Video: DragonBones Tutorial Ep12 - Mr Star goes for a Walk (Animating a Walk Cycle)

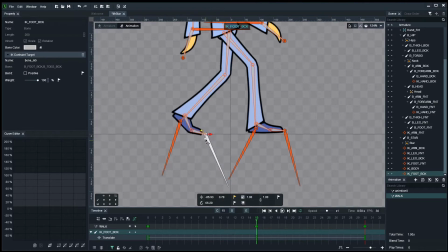4:08 go further back because I have a reference point now what I did with the first ride mm-hmm you go there and you go there what does that compare with
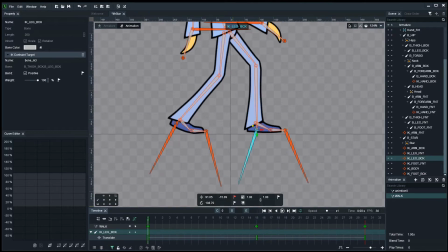4:21 one two that's pretty okay yeah good and we'll move the arms our way around on 15 you now can go there then under
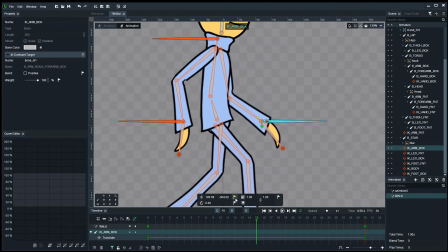4:35 it has to be exactly one top of the other because you know we're not exactly robots and you can go there so what do we have for now it's going to be very ugly but we have a sort of very basic we have the two different key positions for the striding now in
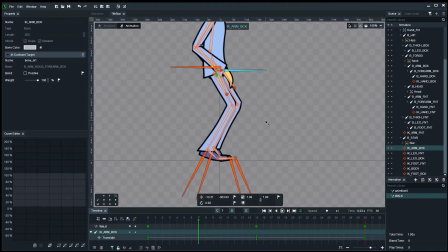4:50 the middle of each stride we have the what we call the crossover what happens here and i and we still haven't worked on the positioning of the hips which is going to give a bit of life to it so what happens here is let's say which leg is the one that's down so
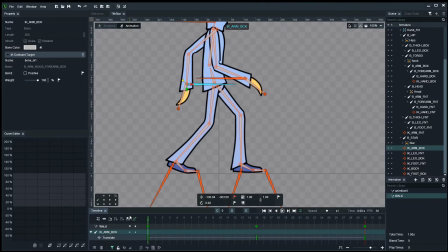5:03 what happens the one in front is the one that stays is um steady gonna be stuck down so the one the back is supposed to lift up and try to move forward so at the middle at seven or eight it's the back let me select these now so I'm ready these are gonna lift up somewhere around here and I'm just gonna keep them in there just
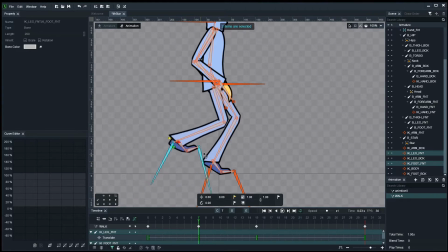5:23 for now because I need to start moving things out of the way before sort of correcting them and can be there now this foot shouldn't be like this because it's it's in the middle and it should be like nice and steady down so you can be there and
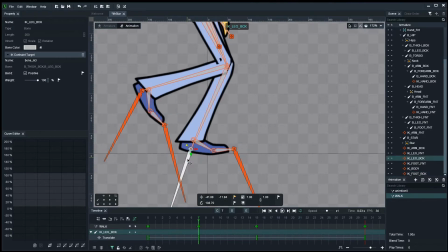5:42 you can be there we'll fix this things will happen come on come on little foot you know it could happen now if you see some funny deformation here that has to do because my sloppy waiting another thing i have to fix is of course
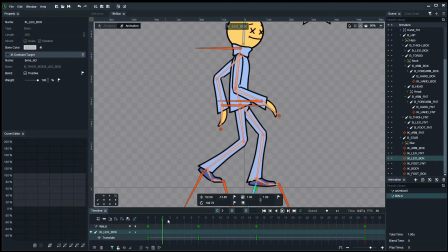5:58 the hip remember we on the stride the body and is sort of lower and in the middle it goes up so this is where the hip and this bone up there so i'm going to start with the hip i'm going to move the hip come on hip where are you there you are
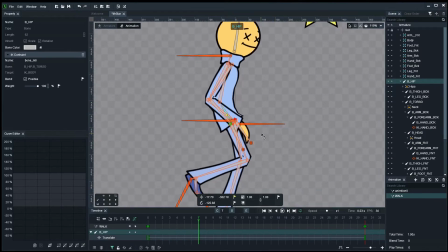6:12 hip bone i'm going to move you up a bit oh look at those look at that sexy move i'm going to move you
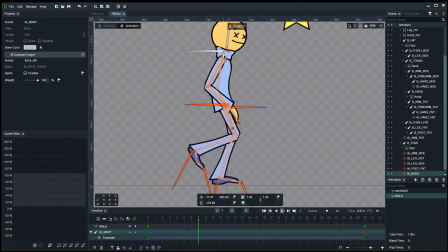6:26 there and i'm going to select this fella and move him of course up there that's it nice and proud
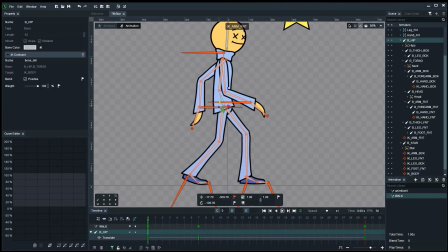6:37 now one thing i didn't do properly is i had to set copy the keyframes for this one and this one of course both these because
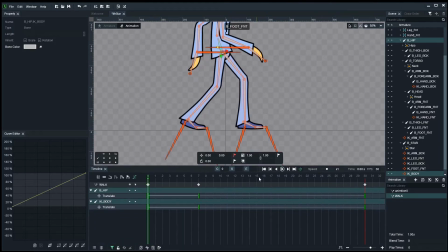6:46 they're at the lowest position i have to select both of these keyframes and also copy them to 15 which is another low again right so what have i
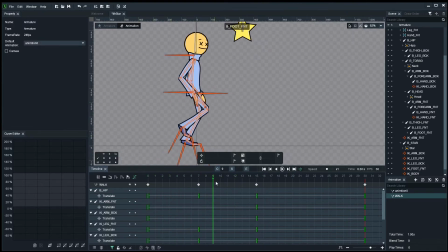6:54 done now well you can see the first one almost getting there slowly getting the basics for walk animation we're not doing a work of art on this video we're just showing like the very basic steps and poses to a walk now we've got a bit of a mess down here let's go and
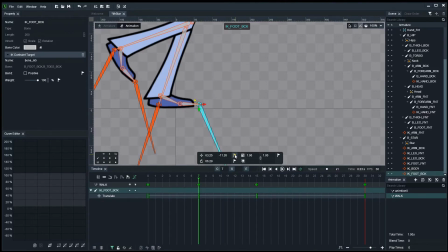7:11 fix it you can go there and so the leg goes up it doesn't get straight it should sort of shoot out up front and then step down so it's like it has to feel like there's weight stepping so somewhere around here it should be this leg should be like come on i want
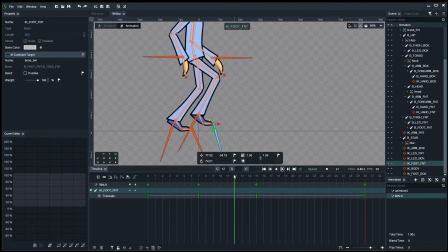7:30 you to come on back to you i want both of you i want you to go up there like oh i'm ready to step look at me look at mr star how he's getting prepared that foot is like ready to stomp let's see see
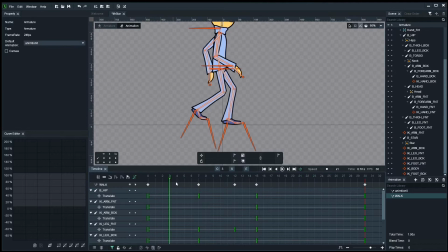7:45 the way now there's one step how does it feel so it goes up and now we can do the equivalent to the other side where which leg went to the back it was this one
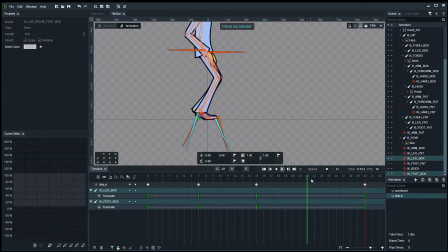7:58 so that also has to go somewhere around here it's lifting up it's getting ready to do it to come forward no it's lifted off the ground i gave you a keyframe yes and you're maybe there we're never going to fix it so already yeah it does that
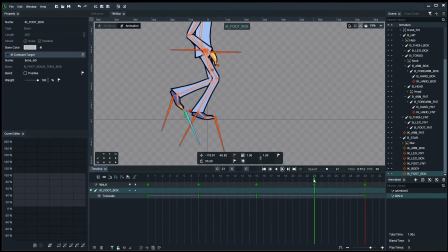8:16 that's pretty nice that's pretty lame a little
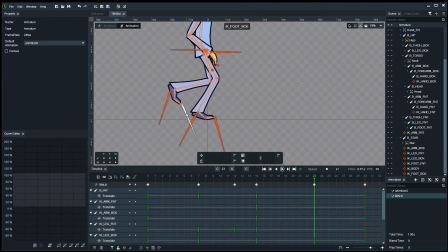8:21 more a bit more character yeah maybe a little foot down there
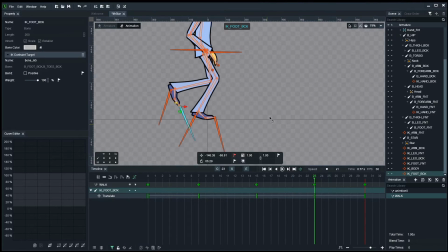8:27 that'll be nice let's also copy let's not forget the hip bone and the control up here the body those two at this position I'm going to select both of them copy and which frame was it at was it 23 I think 23 paste them there what
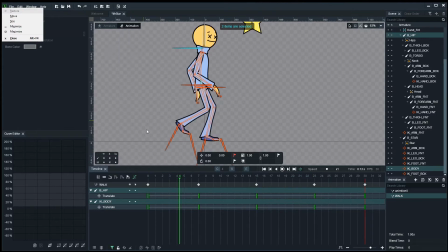8:46 do we have so far come on walk and
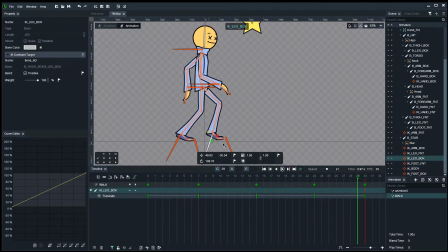8:51 I need to give a bit more weight to our forward foot now somewhere here it's like getting ready to stomp i'm getting ready to stomp because i've moved forward and i'm gonna be in front now yeah looking at preparing to step down
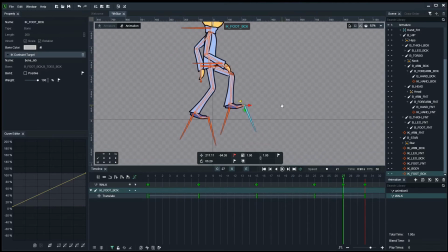9:08 there we go so let's see what this looks like i know
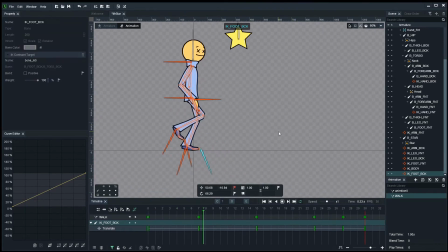9:13 it's not beautiful let me turn off the bones also yeah you know what i want to give a bit more of a bounce to the body up and down since it's it is silly yes it's very silly adam it's very silly
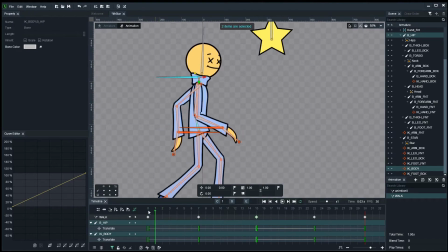9:29 i'm gonna move these even so it's yeah in this position we're going silly copy them both there so i'm going to select both of them
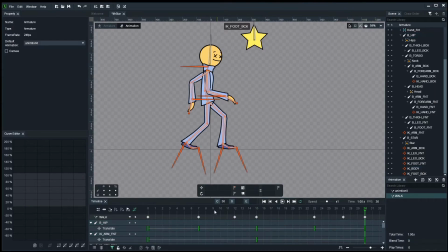9:45 copy paste yeah that's paste what do you look like now let's see look at me walk I think I'm gonna need much a much better swing on the arms so let's look at these arms I
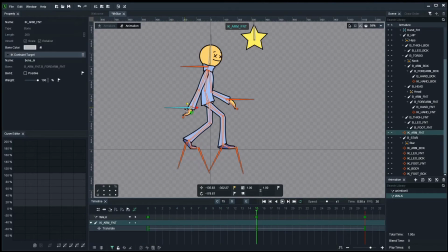10:05 really don't like the position in the back I think should be like somewhere like that down there hanging there